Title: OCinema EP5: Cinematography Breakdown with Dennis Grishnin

Hey, what's up? I'm Dennis, and I'm a cinematographer here in Toronto, Canada.
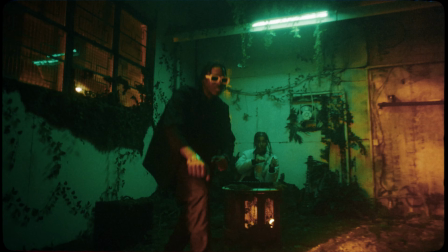0:31 We're here shooting 2 videos for local-based artists named 26mm.
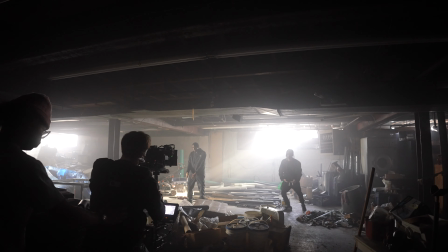0:36 So we're here at this warehouse just off DuPont. We kind of picked it for the practicality of just having different spaces that we can kind of organize into different scenes.
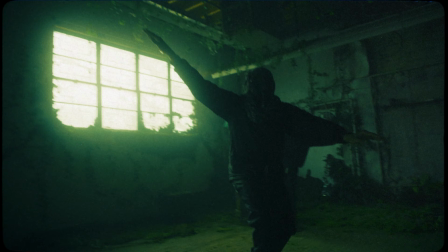0:45 For example, behind me is one of our big set pieces here. We kind of picked spaces all around that we can just vary up the scenes and keep the video interesting.
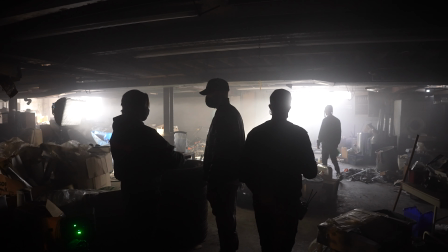0:54 We talked early on the juxtaposition of having scenes that were just kind of naturally lit and just embracing the space for what it is,
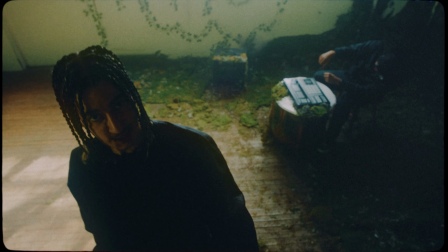1:01 and then scenes where we would actually light it in a lot more of a stylistic way. So specifically downstairs at the basement, we knew that especially at this time of day, the windows face the south, sun comes in really nicely.
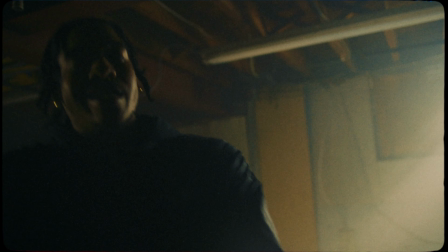1:11 Once you haze up the room, you get really good beams in there. We didn't really need much else.
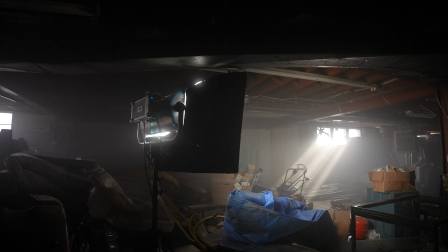1:15 We just kind of put a sky pan way off to the side and then just kind of fill them in from afar and just let the space kind of do its own thing. It was just a scene about creating a lot of energy and kind of mood in the space.
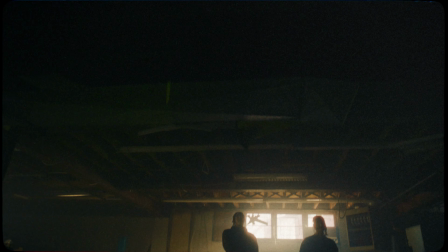1:28 It was really just a combination of Steadicam flying in and out on a wide, kind of dutching a lot, and then I got in there a little bit afterwards with some handheld stuff, just slow frame rate, dragging the shutter, and just kind of create a little bit more of a accentuated vibe in there.
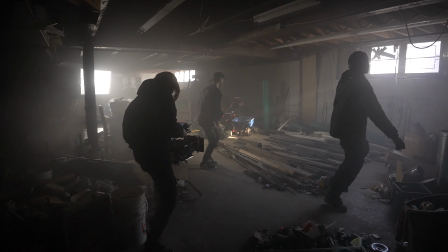1:44 Camera package for this was just Alexa Mini with ultra primes. Obviously music videos are kind of tough sometimes with budget, so I think just picking a set that's very practical and giving you a good image, fast T-stop, and ideally in the same weight class so that the Steadicam operator can kind of just pop it on and changing over and rebalancing the Steadicam is not going to be too hard. Yeah, nothing too crazy.
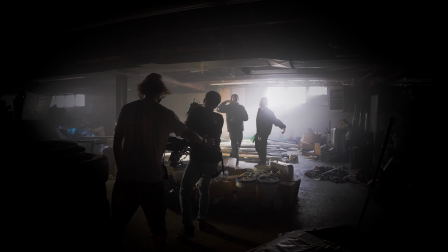2:11 I think sometimes when you just lean into what you have, you can get a lot out of just using even the simplest things. Of course, the Alexa and Ultra Primes, and I mean basically almost everything you see on set today is all from OC. I would say it's a fairly straightforward package. Again, you don't really need a whole lot. You'll be amazed sometimes at what you can make happen with 1 or 2 lights, or like you saw downstairs in some cases, sometimes with no light at all.
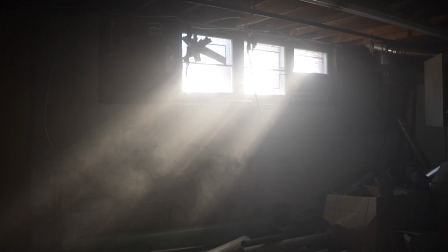2:33 You're just kind of working with it naturally. Our crew here today is it's fairly small, but everyone kind of is involved in their own specific role.
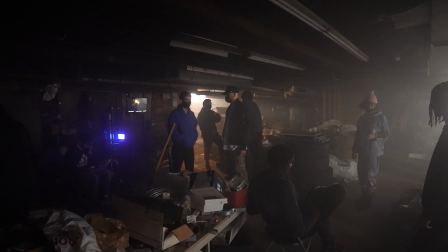2:44 Director, production team, producer, and PC.
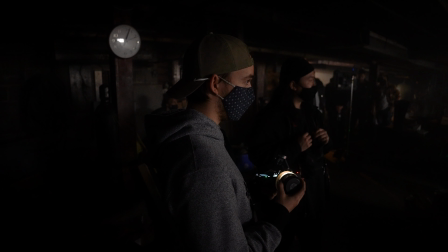2:46 My team specifically, it's just a first AC, second AC, and then of course our Steadicam operator, and then our grip and gaffer. It's a very light team, and I think the advantage that we had on this weekend is that we got in early on yesterday to kind of start decking and lighting the space,
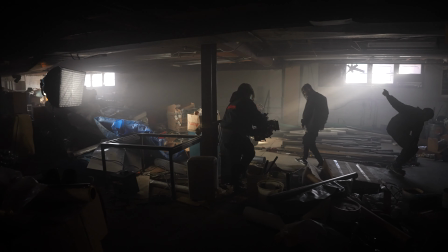3:01 and we actually were able to work ahead and start on today's stuff yesterday in terms of lighting. So it gave us the flexibility of just always being able to jump ahead and prep every scene before the previous scene finishes up.
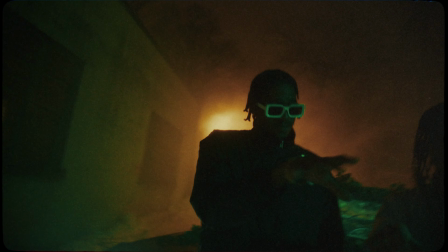3:13 It's made our day a lot easier. It maximizes the amount of content you can actually get and keeps everybody moving. Thanks for joining us on set, and shout out to OC for always supporting us.